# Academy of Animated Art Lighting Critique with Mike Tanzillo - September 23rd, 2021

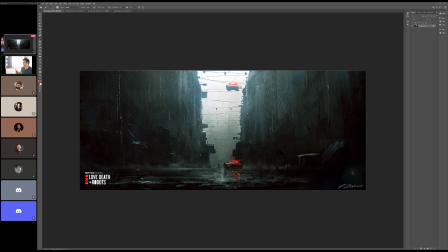41:26 so this shot is got, other than the couple light sources, other than like the police lights, the siren, or police lights. It's a pretty monochromatic shot. Like if you kind of take that away, it's pretty, by monochromatic I mean it's just kind of gray. It's like a grayscale.
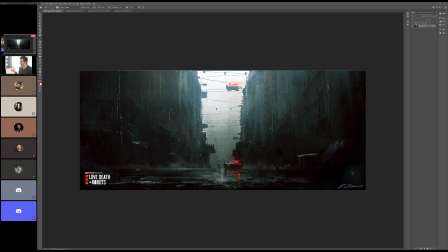41:43 It's a grayscale study, and I wanted to make sure that we're understanding what's happening there so we can replicate that, because that's where the power of this shot is. It's like it's getting these dark values, in
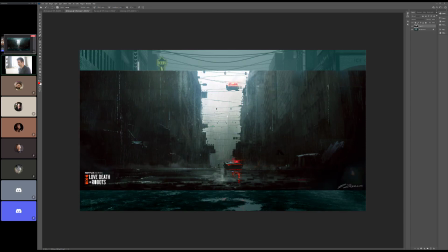41:58 some of these areas. I'm really sorry about this noise, guys,
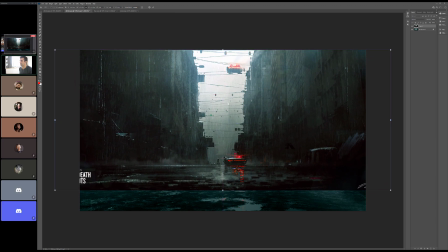42:01 but let's go ahead and just make this a little bigger so we can kind of start to see this working.
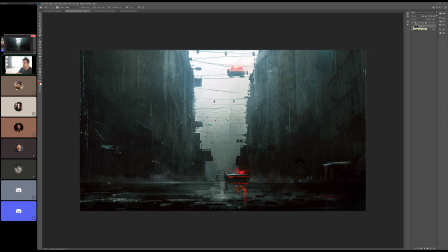42:09 So, just getting an understanding of the dark values again in the foreground and around the base of these buildings, while getting just like a small amount of the detail in there.
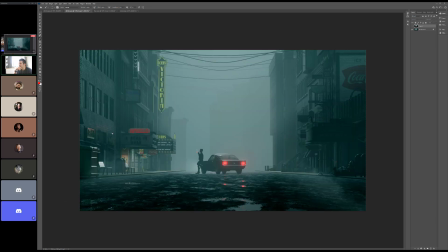42:19 I think that's gonna tell us a lot, and I think that you still have room to go much darker in these in the base, because right now just looking at this building right here. The top and the bottom are about the same value. We need that darkness around the base.
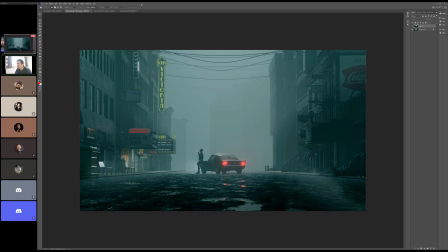42:37 And then the way that these lights are glowing and kind of,
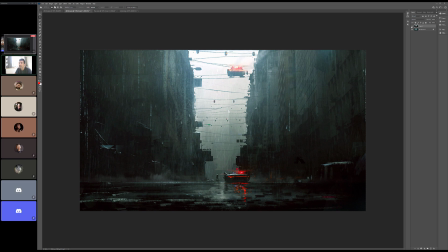42:44 like really kind of punchy, I think we can get that same feel in some of these neons over here.
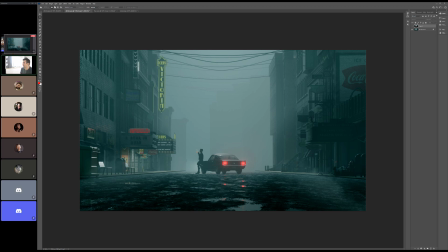42:51 And if you want, like, it almost looks like there's light coming out of one of these. There's a lot of light over here on the ground. If we want, we can have the interior of one of these spaces like throwing light out, but we just need to localize that to a much smaller area on the screen.
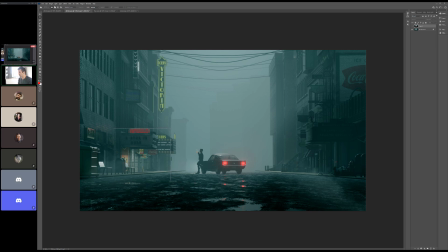43:07 So it's just in there, and then we go back to that kind of dark feel for it. You're getting some nice specular hits on this, and I think that those are going to be the foundation of what we're seeing kind of like in here, right? So it's pretty much allowing everything else around it to go dark so that we can just kind of get those hits.
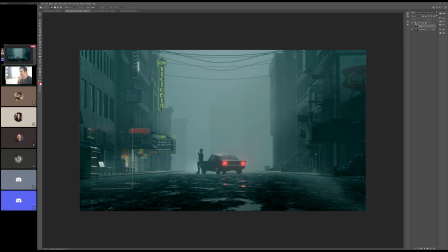43:31 Same thing over there on the screen right side. We got the city extending out a little more. I love the framing that you've got around this guy.
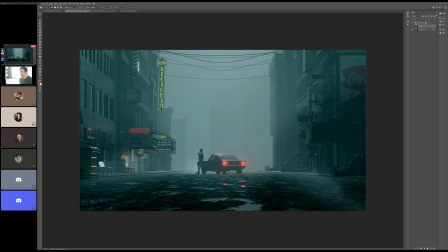43:43 It's almost like I want to see a little bit of the glow from the cigarette on the face, maybe? Or maybe a little bit of like the red glow from the car or the headlamp, or just something to get a little more rim on the character, so it's like the focus on him isn't all being on the lit cigarette.
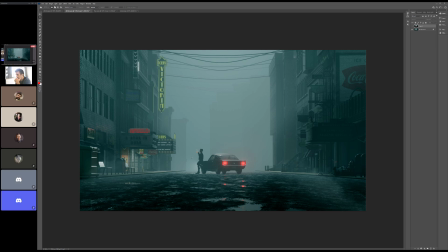Look at these wires here. I would love for the wires to continue back into the space more too.
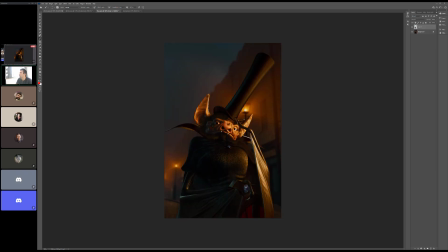44:22 Like back in here. Like the way that these wires really help tell the tale of like the city going back.
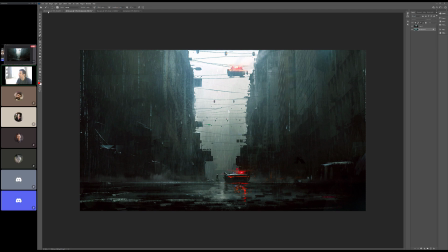44:30 Like we kind of lose them right here, but like I think we have some more.
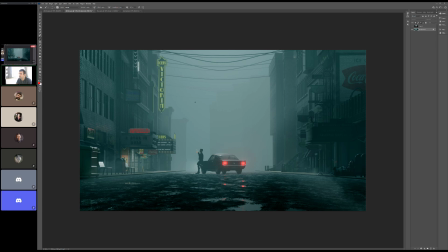44:35 I think we have more space to see them go back a little bit more. All right, any other thoughts on this one? Great job, man. I think this one's got a lot of potential. I saw this and I was like, man, I would love to like this. I think this is going to be a lot of fun.
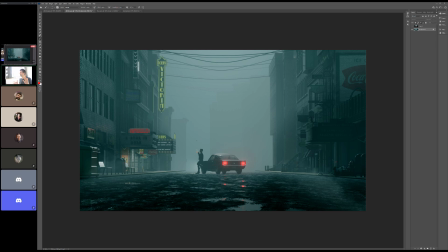44:53 All right, well, thanks for joining in today, everybody. It was great seeing you all. and hearing from you. So let's do it again tomorrow, and I will see you then. We'll probably do it a little bit. Just a heads up, we'll probably do it a little earlier tomorrow too, because I got a lunch meeting I gotta go do. But I'll let you know the exact time in a little bit. Thank you. All right. Y'all have a wonderful day.
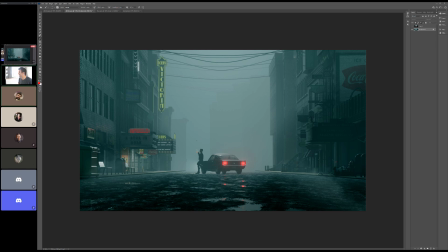45:12 All right. Happy lighting, everybody. Bye.